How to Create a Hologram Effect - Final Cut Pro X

Hey, what's going on? JD here, and I have a quick tutorial for you. Today, we are going to show you how to create a holographic image so you can show what you're looking at on your phone.
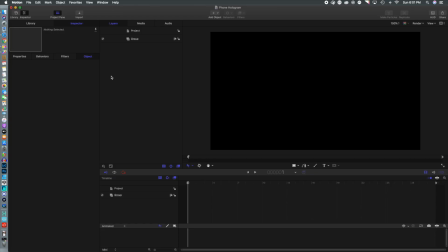14s
All right, let's just jump right into it.
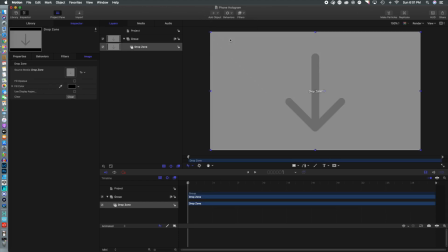16s
First thing we're going to do is we're going to open up Motion, and we're going to create a new project, and we're going to add a drop zone.
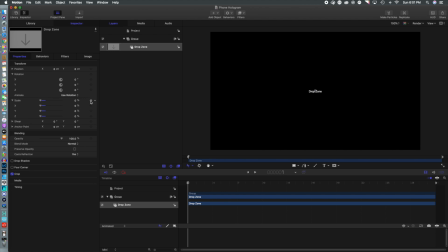23s
And what we're going to do is we are going to scale that back and make a keyframe, because what we want is this to kind of pop up.
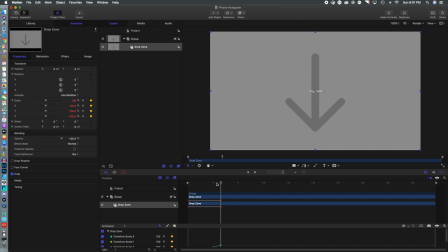34s
So we're going to start at zero, move about 6 frames ahead, add another keyframe to make the drop zone 100%. And don't worry if you don't have Motion 5, we will have the files for you so you can go to the second part of this tutorial to do it all in Final Cut.
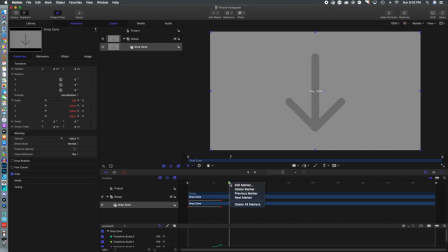50s
So we're gonna add a marker here to our project.
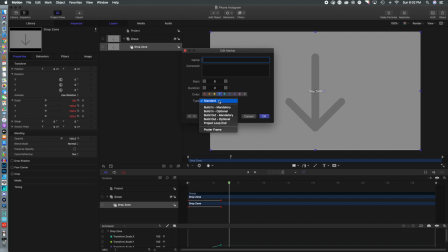54s
And what we're gonna do is we are going to select build in. The reason being for that is that we want that 5-6 frames,
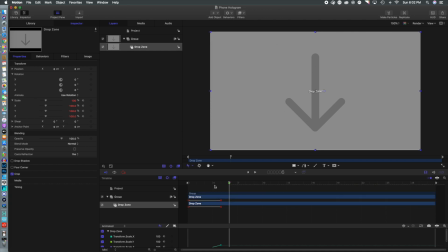64s
that quick expansion of the video screen to be consistent regardless of how long we make this effect. So we only want it to have about 5 or 6 frames, and that should be good.
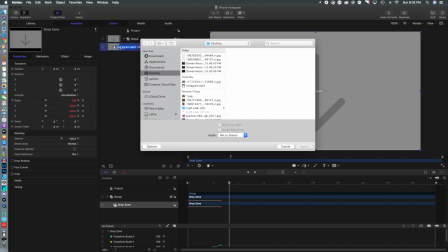79s
All right, so we're going to just import our Instagram footage. I just recorded this off our phone.
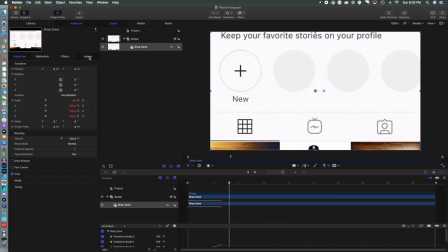84s
I'm going to drop it in there. And this is just so we can see things.
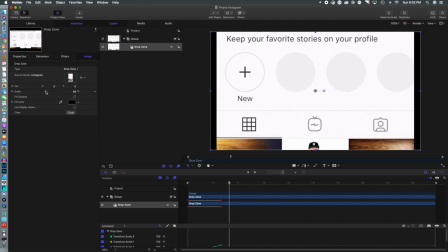89s
We're going to publish that scale parameter, because once you take that out and clear it, it won't actually be there to publish.
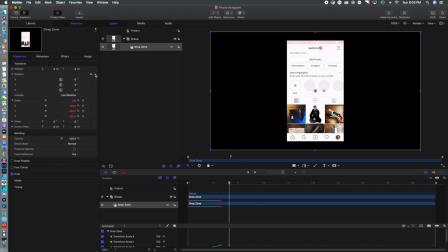96s
We're going to reduce that down so we can see. We're going to jump back, and we're going to publish the rotation. So that will allow us to rotate this image in 3D space in Final Cut Pro, which is important.
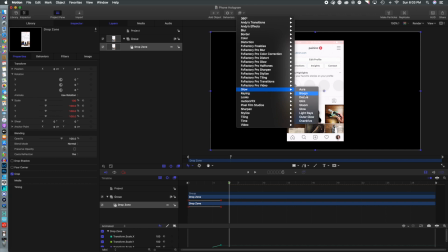111s
Next thing we're going to do is we are going to add glint, and this sort of gives it that holographic effect.
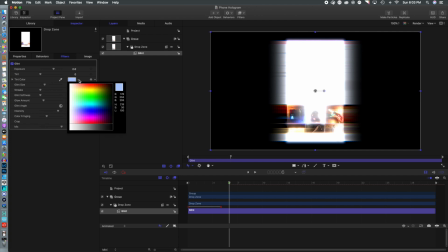119s
Now, you can mess around with all these kind of properties. You can change the color. I'm going to make mine a little bit darker blue, and I'm going to tint, you know, sort of that glow a little more aggressively. And you can make it whatever color you want.
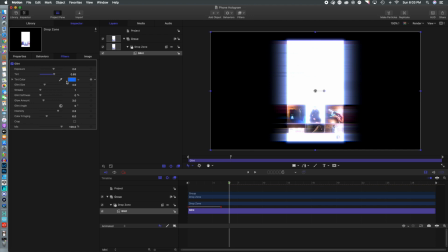136s
Certain situations, it may call for a different color, so it's always good to, you know, take a look at the background of your setting and see how it works in there. We're going to mess around with the glint size as well, and then we're going to add some streaks.
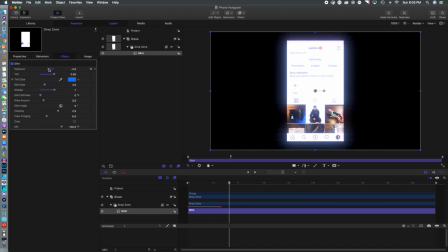151s
Now, that's a little bit too much in the way of lines, and, you know, a bit overexposed. So we're going to reduce the exposure a little bit, and then we're probably going to change the glint softness as well,
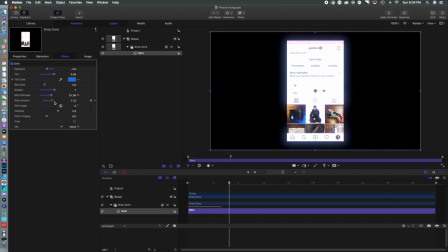167s
just to kind of give it that, you know, holographic glow. We don't want anything too crazy, and we're just going to adjust that, and I'm probably going to knock the exposure a bit. And again, if you want, you can publish these parameters so that when you save your project,
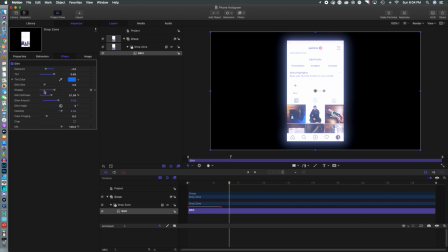184s
you can adjust these in Final Cut Pro rather than jumping back and forth between Motion 5 and Final Cut.
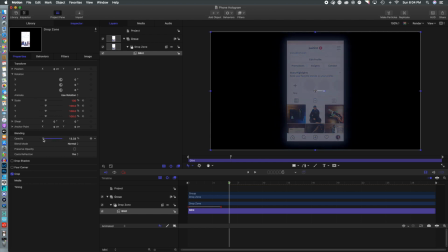191s
So we're going to go to the properties here. We're going to drop down the opacity to give it that transparent look.
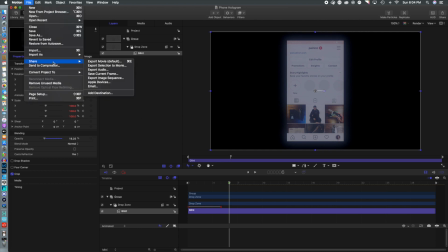198s
I'm going to run it about 15%. And of course, now we're going to save it. And one last final thing before I forget, we have to clear out that image so the drop zone can be filled in Final Cut Pro.
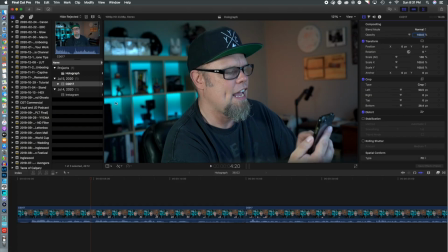213s
And of course, we have to save that again. So now we move into Final Cut Pro. We take our new phone hologram effect, and we're going to stretch that out across the timeline. We're going to drop that Instagram footage right into the drop zone.
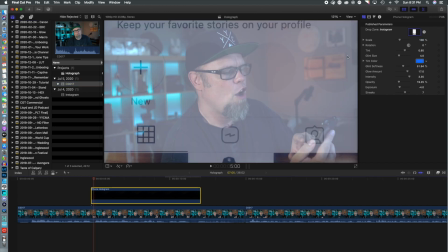230s
That's why we cleared it in Motion 5, and there you will see it appear.
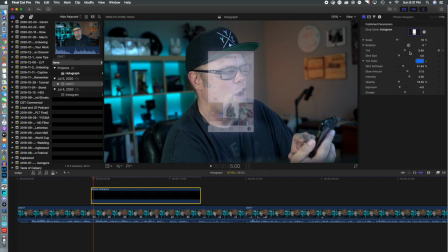234s
So we're going to drop that scale back so we can get to a size that is more equivalent to the phone. And we're going to change some of the adjustments here.